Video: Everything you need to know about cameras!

let's say 24 frames per second then the shutter speed would be 1 24th of a second on this case i'm shooting a dslm it's a
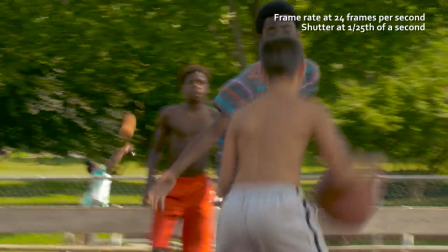[19:29]
panasonic gh4 and so i shot with the shutter speed uh i set at 1 25th of a second was the closest setting that i could get to that
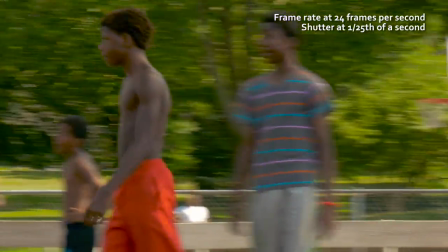[19:37]
and you'll notice that there's drastically you know a lot more motion blur sometimes that might be a cool effect in this case I think for
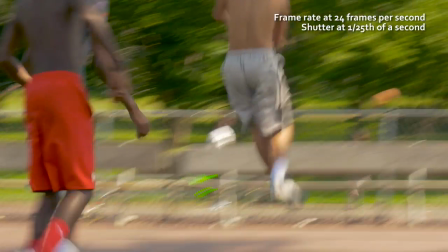[19:45]
just sort of a standard video I think it looks too blurred so kind of almost dreamy looking so in that case I probably wouldn't use it but let's say for a specific scene or a film project I sometimes might want that kind of a look now if you want the opposite of that and that's when you're going to be
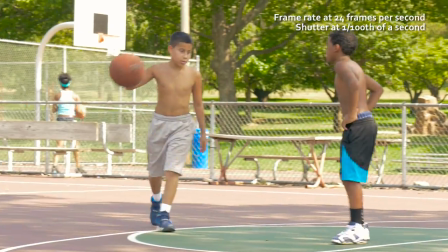[19:59]
speeding up the shutter so if I go for example more or less four times the shutter the shutter speed compared to
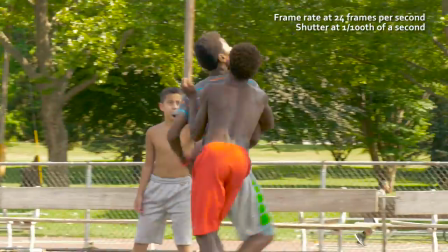[20:06]
my frame rate and then you can see there's drastically less motion blur and the shots look a little bit more crisper and sharper
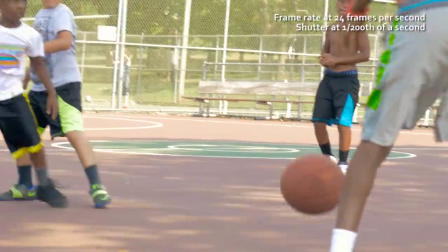[20:14]
and then the same thing if i go even eight times faster than my frame rate now another thing you gotta be aware of like i said is if your frame
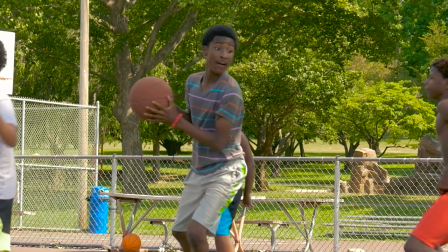[20:21]
rate changes so let's say if you're shooting slow motion stuff so in this case i was getting shots that were shot at 96 frames per second
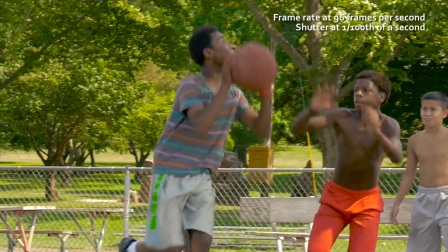[20:29]
if i shot with the shutter at around 100th of a second that means i'm getting more or less basically a 360 degree shutter or basically you know as slow of a shutter speed as i can get away with because you can never go with your shutter lower than your frame rate i recall recording
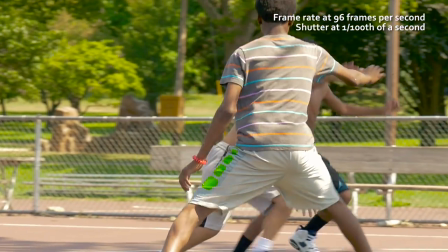[20:45]
and so in this case the shots look you know very again blurry
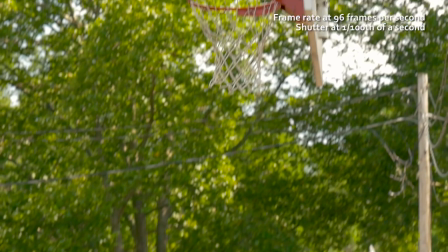[20:50]
even though i'm right now shooting at one hundredth of a second when for
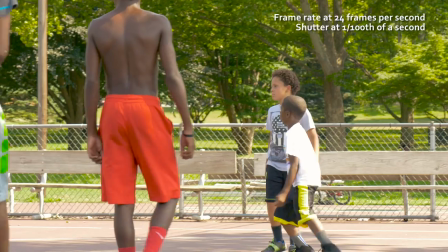[20:55]
example i was shooting the video at just a regular 24 frames per second and then my shutter was at one hundredth of a second then the shot
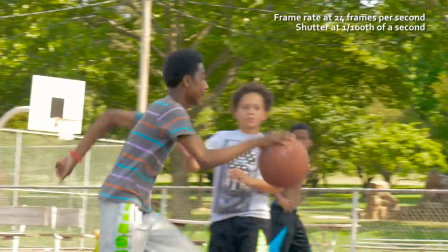[21:02]
looks drastically basically everything looks the motion looks drastically sharper so you're going to be aware of that that it's only in correlation to your frame rate so if your frame rate goes up higher you're basically going to be speeding up your shutter speed to kind of match that and like I said if you want the classical sort of a film look then you're going to be shooting with 180 degree shutter or another way of saying that is two times your shutter your frame rate and that will be your shutter speed uh so let's say in the case of you know if i'm shooting at 96 or more or less let's say 100 frames per second uh you know slow motion then if i want to get a 180 degree shutter kind of
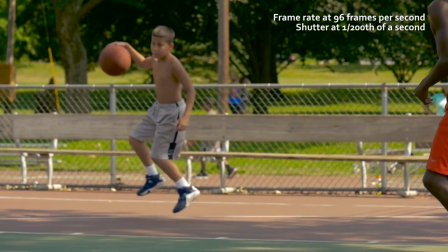[21:42]
a look i should be shooting at more or less 200 or 1 200 of a second and that's how the shots here now look in slow
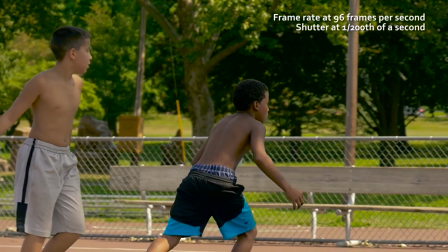[21:50]
motion and you'll notice that there is motion blur there but it's not you know crazy exaggerated and it kind of looks more natural now if i wanted
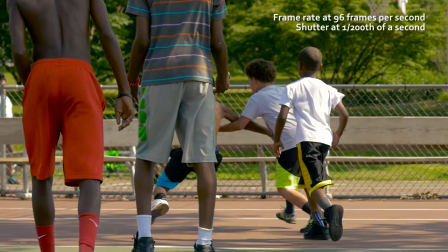[21:58]
those slow motion shots to look let's say way faster or like way sharper as if they didn't have motion blur that's when you want to go even
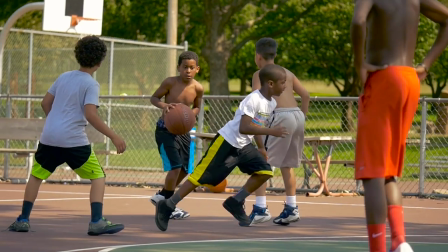[22:06]
higher uh of a shutter speed so uh four times the you know my my frame rate that would be one four hundredth of a second and
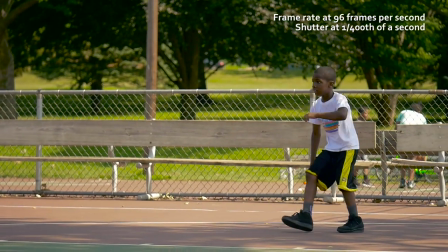[22:13]
that's how the shots look right here so remember in filmmaking like i always say there are no rules just good and bad suggestions and the same thing when it comes to shutter speed or shutter angle there is no such rule as 180 degree shutter it's just a suggestion meaning majority of films especially way way back in the in early cinema days were shot with 180 degree shutter like i said not because they wanted to but because they had to and that's what basically now we associate with the sort of a classic film look doesn't mean that you always want to stick to that like i said in some cases it might be beneficial to shoot with a lower or even higher shutter speed Now, one more thing I wanted to say about the shutter speed also is that if you're shooting, let's say, like an interview shot, or let's say a shot like right now of me just sort of sitting here and talking to the camera. In this case, you probably don't have to worry too much about the shutter. Why? Because, you know, there's not a lot of motion.